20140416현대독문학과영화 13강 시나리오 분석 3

그래서 일출의 앞부분에 나타나고 있는 오브랩, 프레시포드라는 것은 이 여성의 부탁, 신여성의 부탁으로 이 농촌 남자가 자기 아내를 죽이려는 것을 상상하는, 호수에서 죽이려는 상상하는 그런 장면이 먼저 앞에 프레시 포워드 나오고 그것이 실제로 뒤에서 이어 나옵니다. 이런 것들, 이런 것들이 하나의 그런 새로운 그 카메라 기법을 보여주고 있고 그와 배경이 된 그 자연을 예술적인 그런 자연으로서 승화시키고 있는 것을 이 영화는 강하게 부각시켜주고 있습니다. 두 번째 예, 두 번째 예에서 볼프강 슈타우트의 신화 역시 문학작품 영화한테 같이 한번 보도록 하겠습니다.
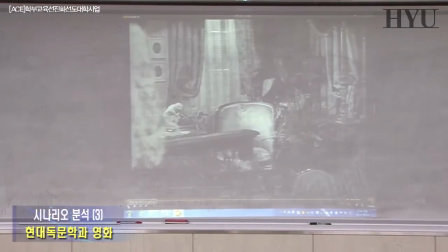(25:46)
네, 지금 영화 시작하자마자 이 영화는 어떠한 가정의 그 실내 모습을 그냥 보여주고 있습니다. 그죠? 아무 그 장면 이런 것 없이 실내 모습을 조금 보여주고 있어요. 네, 아주
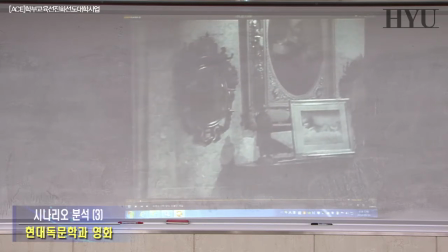(26:08)
세밀하게 마치 우리 자연주의 기법처럼 실내 모습을 그러면서 영화는
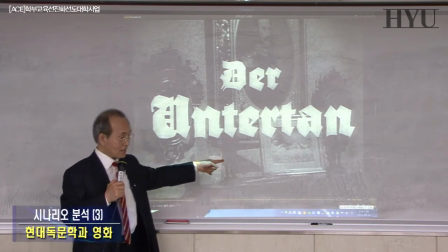(26:19)
한 아이 그런 사진이죠. 한 아이 사진을 이렇게 딱 이렇게 좀 거기에 와서 딱 멈추면서
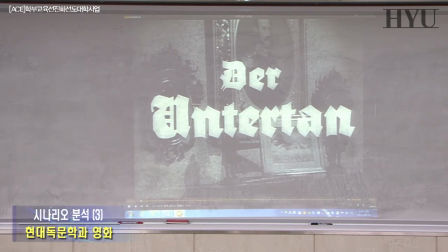(26:29)
데어 운터탄이라는 제목을 제시하고 있습니다. 데어 운터탄은 신화라는 뜻이에요. 신화, 왕의 신화를 얘기하고 있습니다. 그러면서 이 영화는 어린 나이의 장면을 딱 먼저 보여요. 그러니까 결국 이건 뭘 보여주고 있습니까? 이 어린 나이의 그런 일대기, 생장 과정 이것을 상당히 이 영화에서
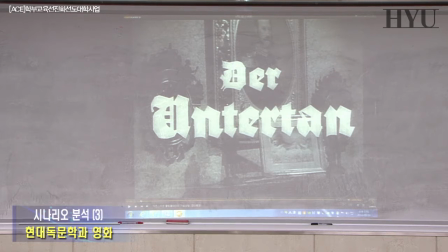(26:47)
보여주려고 한다 라고 하면서 강하게 암시를 하고 있죠. 좀 볼까요? 그다음 어떻게 되고 있는지.
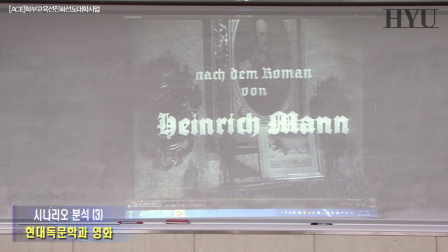(27:00)
그 다음에 나타나고 있는 것이 이게 나크넬 로망 폰 하이니크만 하이니크만의 그런 소설에 의한 것이다 라고 얘기를 하고 있습니다. 그러니까 이거는 문학과 영화다. 그죠? 예, 문학과 영화다 하면서 얘기를 하고 있죠.
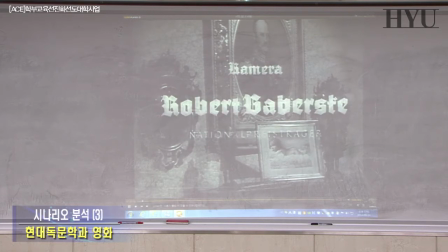(27:22)
시나리오는 볼프강 슈타우트가 썼다 라고 얘기를 하고 있고요. 네, 계속 그리고 나타나는 것이 계속 이 어린아이가 계속 이 사진이 그대로 머물러 있습니다.
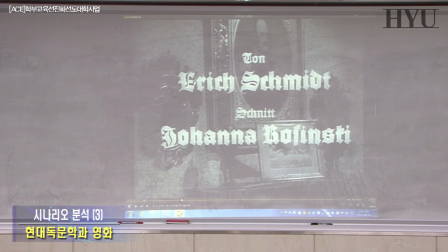(27:35)
이 사진에서 계속 전개를 하고 있죠. 그러니까 이 영화는 이 어린아이의 어린 시절을 위해서 시작한다 라고 하는 것을 보여주고 있습니다.
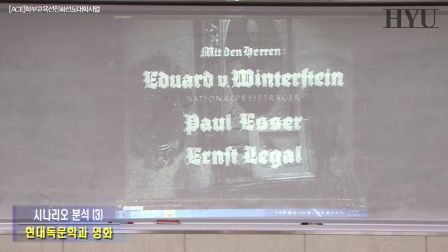(27:48)
네, 그러니까 이 영화의 그 오프닝 크레딧 실제 그러니까 첫 번째 시퀀스가 시작하기 이전에 그런 등장인물이라든지 여러 가지 이것을 소개하는 이 장면에서
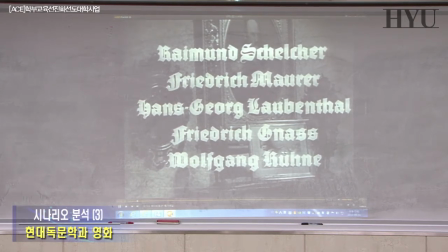(28:02)
계속 움직이지 않고 패닝 슛의 그런 고정되긴 그런 곳으로서
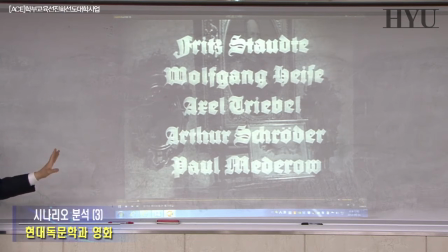(28:08)
어린아이 사진을 보여 이 아이가 주인공일 거구나 주인공일 같다라고 해서 관객에게 이제 얘기를 하게 주겠죠.
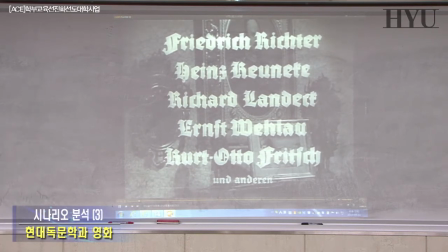(28:17)
그게 신화라고 하는 제목이 하는 개인인데 그러면은 뭐 개인일 수도 있고 전체적인 의미를 가진 수도 있겠죠.
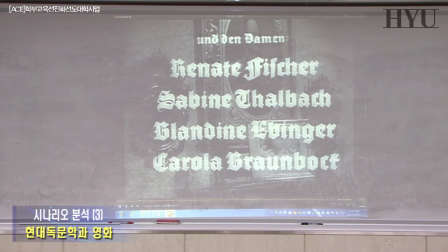(28:23)
한데 사람을 보여주면서 이 영화는 이 사람에 관한 일대기를 보여주고 있다 라고 하는 것을 암시를 하고 있습니다.
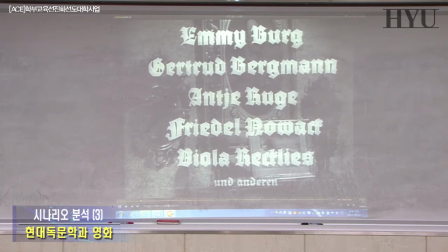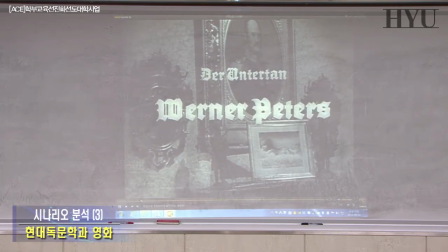(28:39)
네, 운터탄 나오죠. 예. 예, 감독이 볼프강 슈타우트라는 감독이 레지가 나오고요. 예, 대파 영화는 역시 소개되고 있고요.
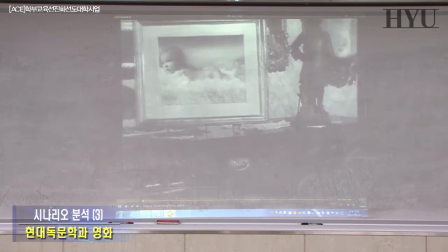(28:52)
예, 그 다음 조금 더 보겠습니다. 예, 그 다음에 이제 이 아이에 관한, 예, 그 다음에 이제 나오죠.
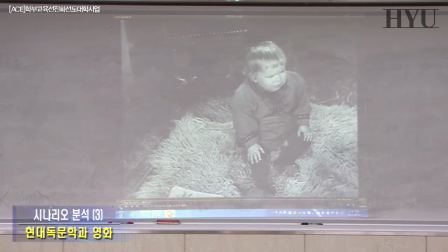(29:00)
네, 이게 이제 성장하는 모습이 나오면,
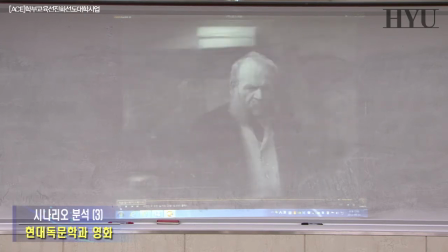(29:02)
이거는 틀림없이 어떤 아이의 그런 일대기를 보여주고 있다라는 것을 이제 우리가 강하게 암시하고 있는 것을 알 수가 있죠.
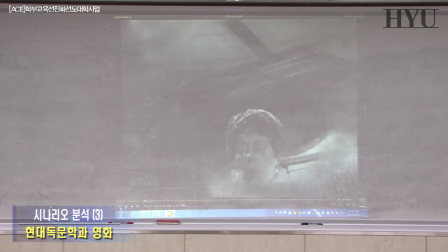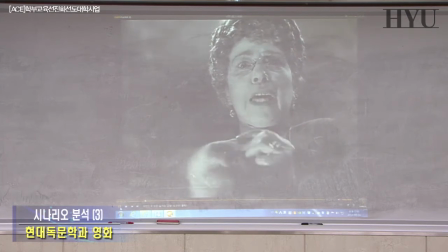(29:16)
네.